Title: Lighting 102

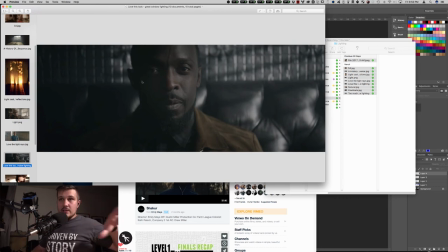2035s
Like there could be a lamp 10 feet to his left, but if all the window coming, all the light coming from frame right is like really bright because it's a bright fixture then when you expose for that the window the lamp on his his right frame left isn't gonna play at all another
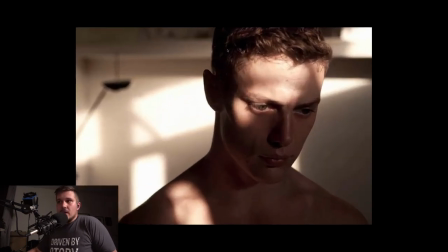2051s
example of all light has to come from somewhere you know if you look at this it's like okay there's a hard source that's coming through something and just making this slash of light another little slash of light here so you can make this take a hard source and take that piece of cardboard
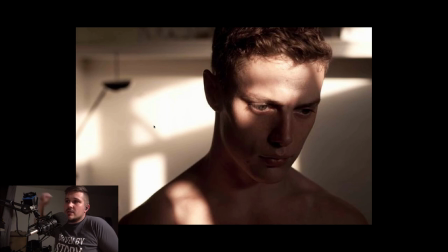2066s
and cut a shape short sort of like this and you can make a hard slice that will fall just like this on someone and it's sort of above him and coming down a little bit if you look but the other thing is that there is a soft source somewhere else frame right from
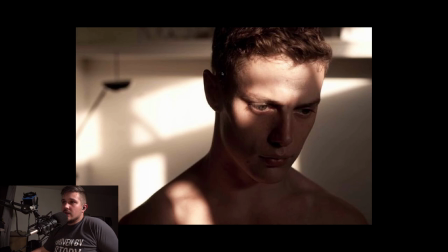2083s
him because if you look here like there's a real shadow side in here like this stuff's basically clipping the black but then over here we have sort of a soft just a soft light coming out from him and if you were to take the hard light out of the equation and just turn
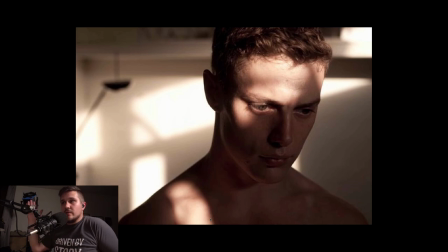2097s
that off and look at him it's really just a very simple soft wash from frame right really low in the exposure just barely picking him up and then there's a hard thing sitting on top of that so this mixture of hard and soft light is often the key to that cinematic lighting and
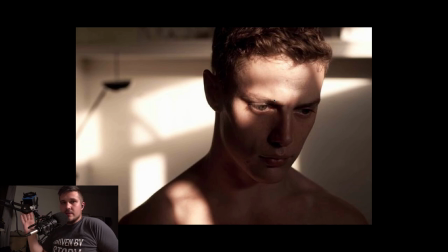2114s
just looking at things and seeing how they're falling so maybe it's a wall next to him you know we don't really think about where that soft light's coming from but something is doing it um yeah and so another test just sort of on the soft light hard light thing even if you have
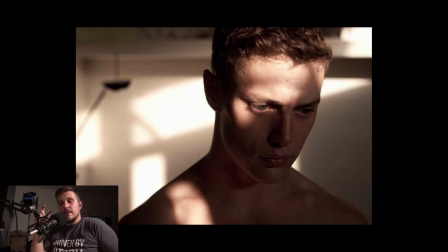2127s
an iphone flashlight or something preferably a small um light source turn it on and shine it at your friend or something or yourself you know look at the way the light falls shine it at your hand and you'll get this really sharp fall off and as you bring it in you'll notice that
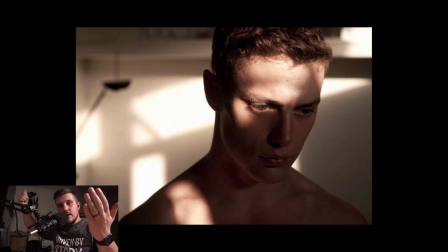2145s
the shadows get a little softer and as you pull it away you'll notice that the shadows get harder and then if you take it and you point it at the wall or the ceiling or something you'll see that everything gets softer all your shadows get lifted up everything gets a little darker but it's all getting at a similar level because you're making that bigger source and so you can do that with a flashlight you can do that with a hard light like the the re you know if we throw it up into the ceiling
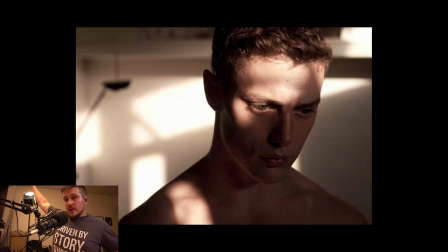2165s
it's super soft in general but if i were to like put my hand right in front of it here um that will be a hard light so i'm gonna try to quickly oh let me see if i can drop box myself something real quick oh where's my phone one second guys i could just try to import this after but I'll probably forget
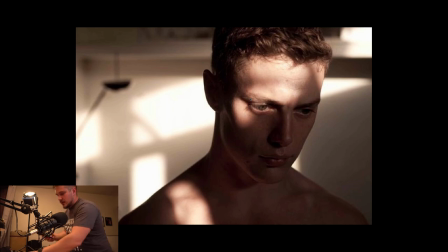2183s
you guys are getting some on the fly learning here and I think this is what we're going to end 102 with but so I was on a shoot the other day and I just saw a great visual representation of this sort of soft
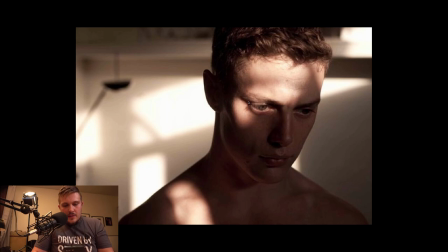2199s
and hard light idea and some of the stuff that we were talking about before and it was in the form of a leeko being
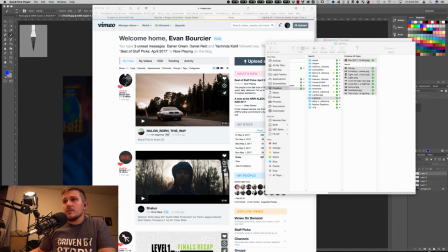2207s
shot through some diffusion so So what's basically going on here is a Leco is a tungsten light.
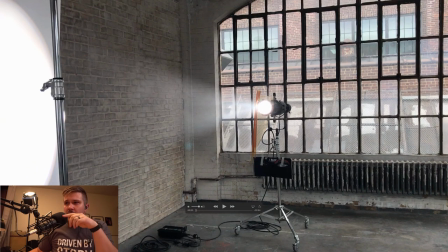2215s
This might have been a Jolico. Yeah, this was a Jolico actually, which is sort of the industry term for a Joker back like light bulb in a Leco body. So this is daylight, but it makes a really hard light. So it's great for creating those slices and stuff because you can cut it really well. It's a very hard source.
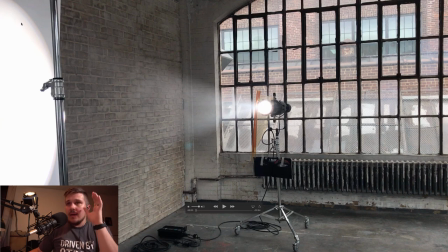2234s
But when you take it and you let the beam spread a little bit and then hit it with the sheet of diffusion it softens way up because now you have instead of this like tiny one inch light source back in there you have this I don't know what it is like a three
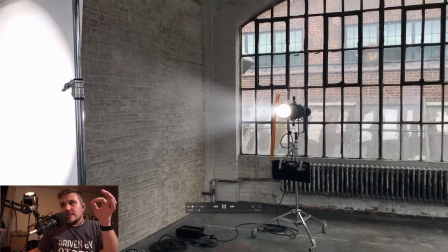2248s
foot light source and so I was standing here and I was like oh look you can see the hard light and the soft light just based on which side of
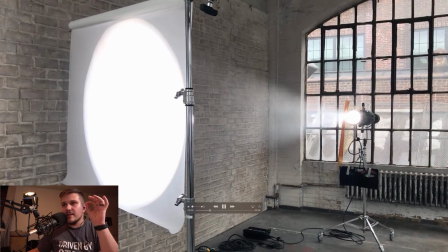2254s
this diffusion you're on and so you can exactly see the the beam fall off too but so if you look I put my
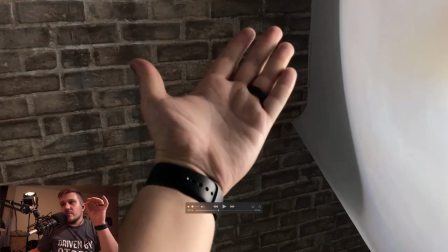2260s
hand in front of it and you can see there's some pretty soft edges to all of these shadows. It's not like super, super, super soft where it's just wrapping everything in, but it's creating this nice contour from having this like three foot by three foot source.
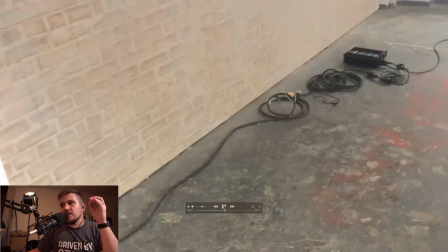2274s
Now, when I take my hand and I move to the other side of diffusion where my hand can only see the small light source, it's a much sharper edge on everything.